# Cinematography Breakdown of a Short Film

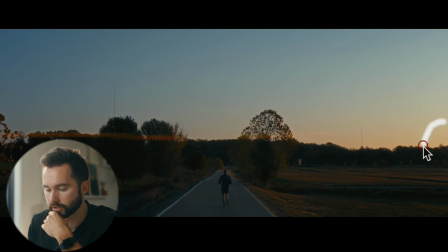4:36 I wanted a little bit more of a blue hour for this so the sun is actually quite low like i would say more somewhere over there and it just doesn't add too much contrast adds more of a glow in this image and it's pretty much the same at the ends of our film
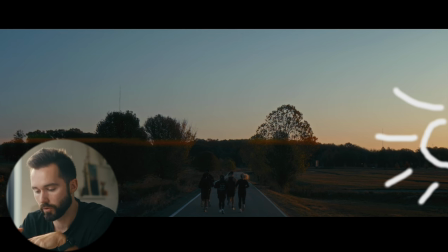4:53 right here too really wanted to mirror those images just to show you know that our character is part of something bigger than himself our character starts out somewhere and at the end you know they've grown in in something nothing too special going on here you know obviously we didn't didn't light it it
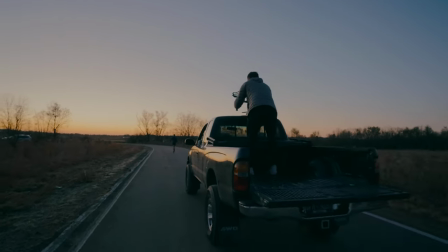5:09 was just the sun that was lighting this but in the back of our truck and i had you know the gimbal set up with the anamorphic scope which was just it
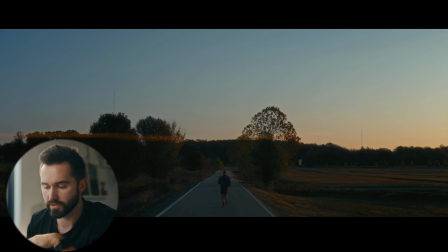5:16 was an absolute ridiculous setup it was super top heavy yeah nothing too fancy going on here you'll notice again that the sun is on this side glowing here see
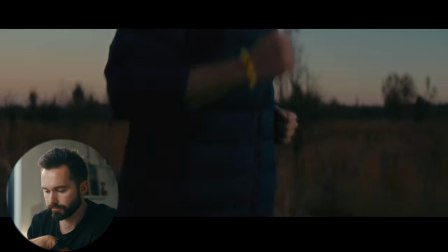5:29 when we go to these shots you
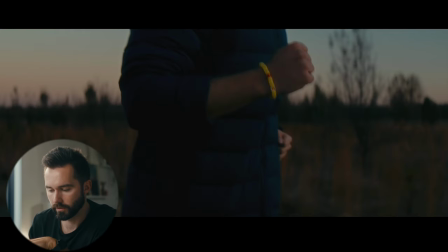5:32 know if we were shooting in the same exact spot that we were here he would be completely front lit here.
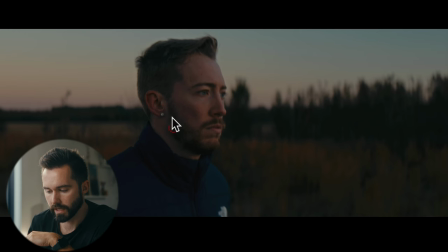5:39 You know, all of this would be very flat and the shadow side of his face would be on the other side. So instead what we did is that we were running kind of towards the sun and a little bit off, which we weren't here.
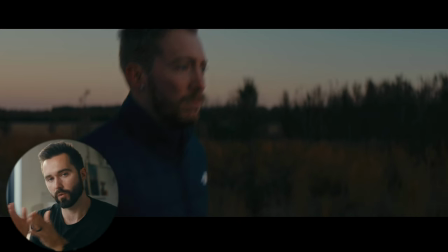5:51 We were running on the other side. And I knew I wanted to get this framing of him, you know, moving forward in the frame and not backward because we could have shot it very similarly and just flipped him.
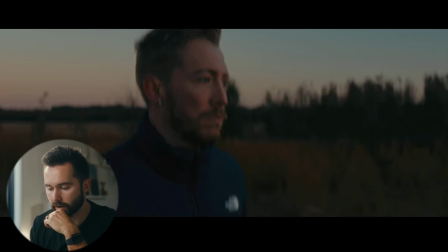6:01 But I wanted to shoot it this way. So I knew that we you're gonna have to have the sun back here,
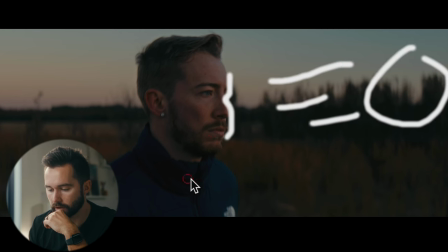6:06 peeling this way on his face, getting over here and not getting a ton on this side. So that's just something that when you're blocking out certain scenes and looking at what do you need for certain shots, I always like to know where's the sun gonna be, specifically if it's an outdoor scene. If it's an outdoor scene, that's really the only light that you gotta manage, unless you're, if you're adding something. But for here, we were just using the sun, we're in a truck, on a gimbal, not much else that you can control so you just kind of had to run with with what you had but it's not an excuse for not being intentional with your lighting setup and i knew if the sun kind of peaked started peaking above the horizon it was going to be really harsh on his face which didn't want at all you can have harsh light that's on your body but you really want soft light to be on your face so i had to shoot this one first because as soon as
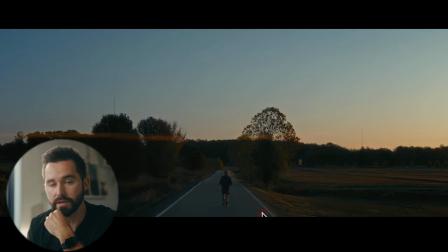6:56 we came to this wide he was actually starting to get some harshness on his face but of course you're in a wide doesn't really matter as much but
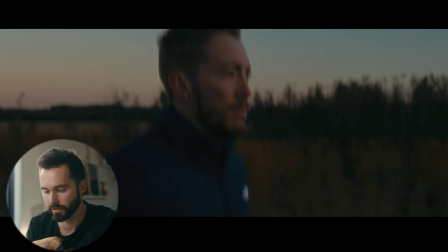7:03 for those tight shots make sure that it's nice and soft on the spots that you want it and in the mirror shots later on with
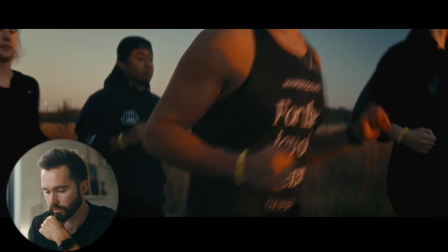7:09 the group running which is over here you can see it's actually starting to get a little harsh on them
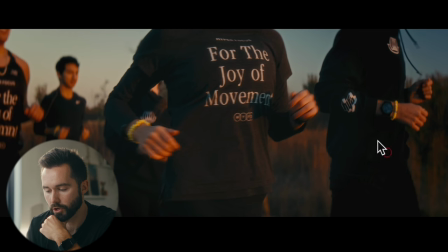7:16 but it's not that big of a deal because they're not even showing their face we're more showing you know their body you can have harsh light on the body but soft light on the face but we're not necessarily not necessarily showing the face here so ended up working out of course this shot was later on in the shoot it was actually after
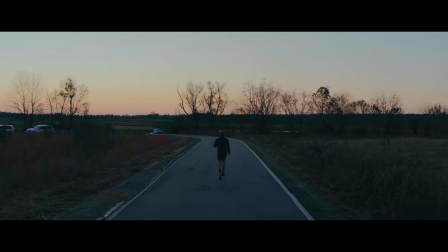7:33 we shot these wides shot it in a completely different location and did not like the results and as we were shooting um some of
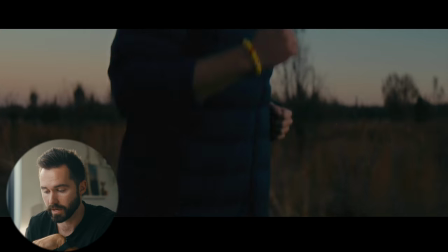7:41 the tight scenes which i loved these tight shots as we were shooting the tights i like looked over and saw the sun was starting to peak up where i was originally wanting to shoot it but there was like some christmas lights and stuff that were being shown you know there's like a there's
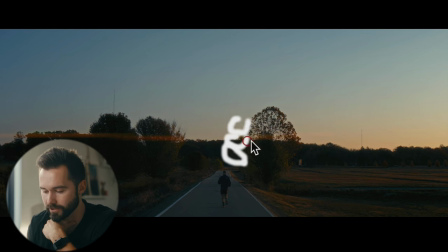7:55 like a snowman or something like over here it wasn't that tall it would be a giant snowman but it was definitely in the way and not something that wanted to be in our scene so very lucky that looked over saw this wide shot and ended up getting both of them you know them
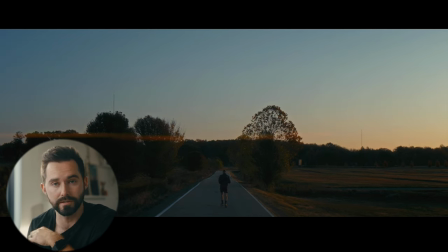8:10 running and him running for opening and closing scenes i think they worked out great all right enough
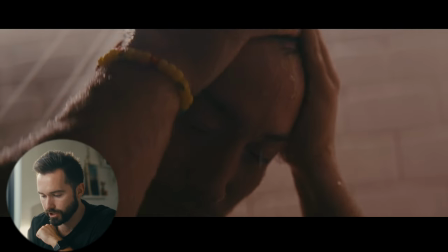8:16 of those we go into this shower scene which again nothing super special. I ended up just gaffing. You can kind of see it, and I'll kind of draw it.
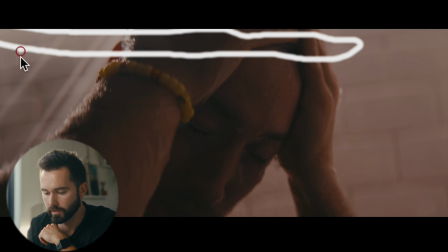8:26 There's like a little tube light that was right here, just out of frame, just kind of splashing down and really backlighting. And we were in a white walled shower, as you can see, so we're getting like a little bit of a natural bounce to come off, and it was really soft, but wanted this to be more of a moody scene.
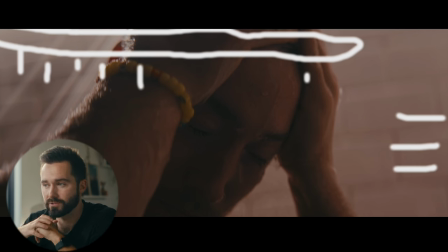8:44 You know, just wanted it to be more introverted, more thoughtful, not super high, not super bright, more just giving off, you know, that he's sad or at least thoughtful, contemplative, something along those lines. And there's nothing better than showing a shower scene.
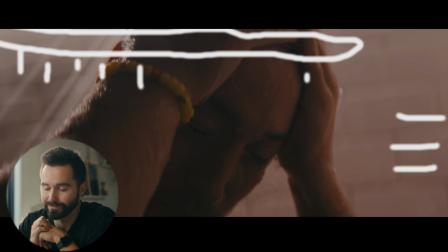9:00 If you want your character to look like they're thinking a lot or, you know, just a really deep personality, that's what we want to show. But yeah, I just ended up gaffing this tube up here.
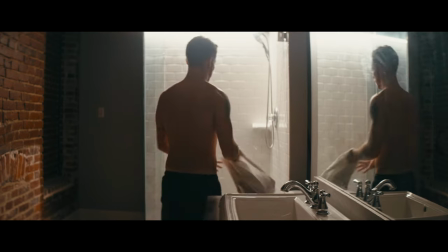9:11 Had a wide shot that was originally supposed to be in here, but just didn't like it and wanted to show more of his emotion. it ended up being too quick in the cut.
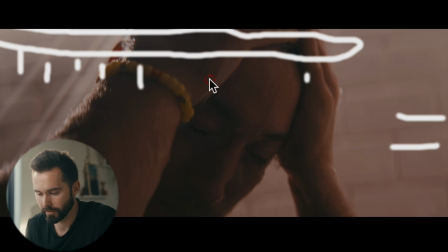9:20 So I just wanted this to play out just a little bit longer and I'm glad that we did. It looked pretty good if you ask me. Of course, if you ask me, I'm going to see it looks good. And of course, showing the bracelet again, which was, you know, a big part of this whole film because later on we go on to show that his fake daughter, because he's putting himself in his friend's shoes, gave him that bracelet and it kind of became a calling card for supporting her and her journey of, you know, fighting childhood cancer.
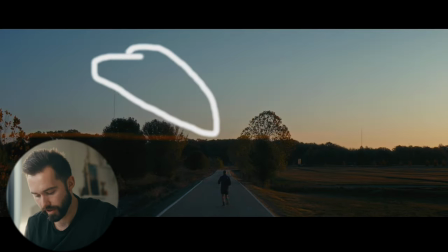9:48 So just wanted to show throughout, you know, that this bracelet was very intentional,
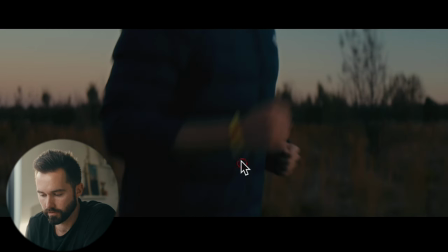9:54 you know, intentional placement here, very blurry, but intentional placement there,
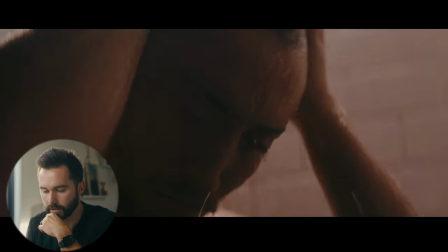10:01 intentional placement right there. And then he lays down, intentional placement.
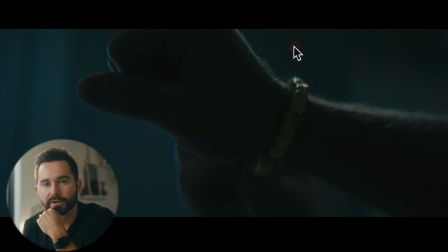10:11 Three different times that you saw that bracelet. So if you didn't connect the dots there, there's nothing I can do you know there's nothing I can do as a storyteller to show you much more than what you're supposed to be looking at now for this scene probably could have highlighted a little bit more it's definitely pretty dark but because it
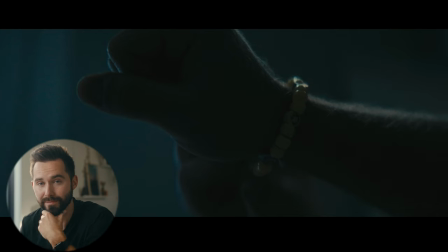10:27 was shown so many times beforehand I didn't think it was didn't think it was that big of a deal so for this shot I got a lot of inquiries
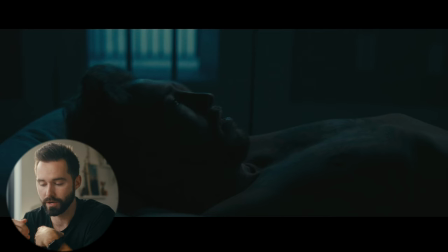10:33 about how I got it and for good reason because the inspiration shot that I had for it is I think an inspiration shot that
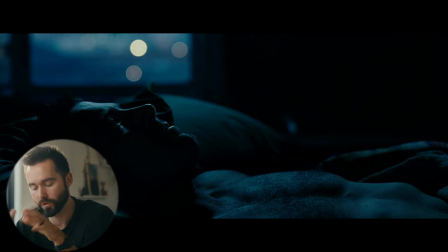10:39 everybody else has seen which is from the town it's Ben Affleck's movie. It's a wonderful movie. I actually haven't seen it, but I love the shot. I love the shot that they got of him in the bedroom, just kind of with the, you know, the city in the background, which you can't really tell in this one that there's a city back there.
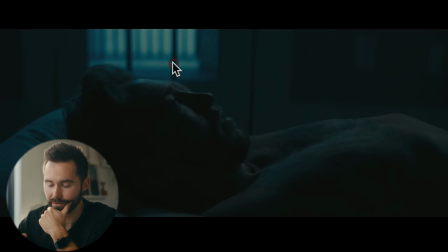10:55 And it's not really, it's kind of a white wall, even though it is blue hour. But yeah, a lot of people ask me how I got that shot. And funny enough, I've tried to get this shot like at least five or six different times and and have failed at least four of them, in my opinion.
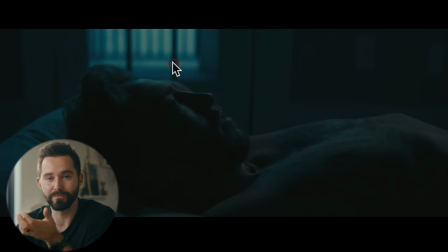11:10 I got lucky one time at this running film, which you might have seen, that I did shoot a very similar scene. Ended up just showing up on set, and I was fully expecting to have the light from outside, and I don't even know how I was expecting the light from outside, but I was planning on it. Showed up, it was blue hour already, just put him on the bed, set up a lamp, and then set up a tube just to give him a little bit of lift with some diffusion on that tube
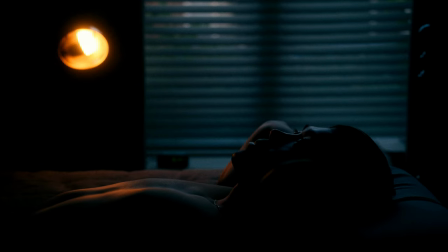11:36 and called it a day and I thought it looked pretty pretty good so playing this whole
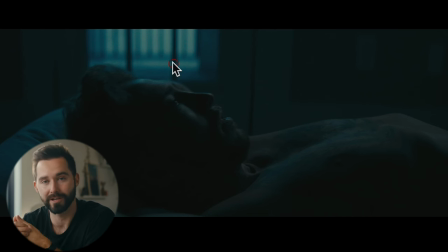11:42 shoot around blue hour and making sure that outside was the time of day that we wanted it for this particular shoot so I mean it was like 4 30 at this time so it was actually kind of it wasn't midday but it was not even sunset yet but it was definitely overcast so it already kind of had you know a whitish glow and then in camera just bumped up the the kelvin to like 6 000 just to kind
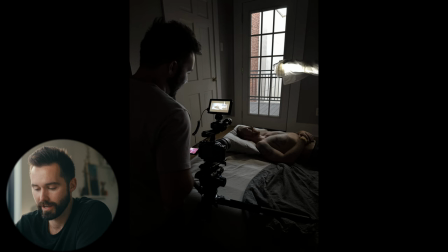12:08 of give a blue um a blue feel to the image and then did the same thing on our tube that i used which again the tube just
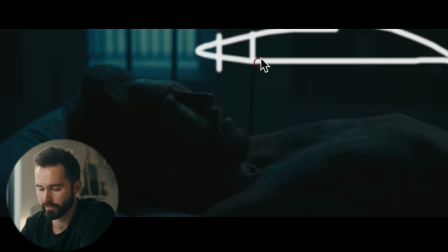12:15 right here with a little bit of diffusion like a bed sheet or something
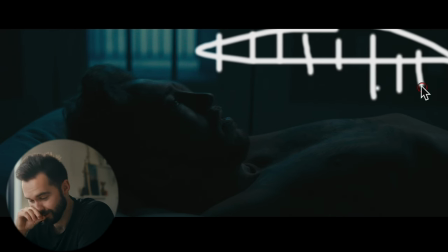12:20 forgot exactly what i used for that once again an awful tube i need to get better at drawing. But yeah, just gave some catch here, a little bit of defined light around him,
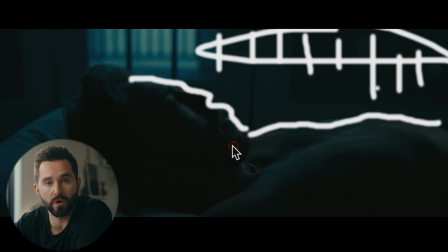12:32 soften it up because the tube could sometimes be a little harsh, even though there's like a plastic, you know, film that's over it. It's not very soft. So just wanted to give it, you know, a little bit of lift, all that it needed and had like a gray pillow here. So they're already kind of, you know, popped from the background.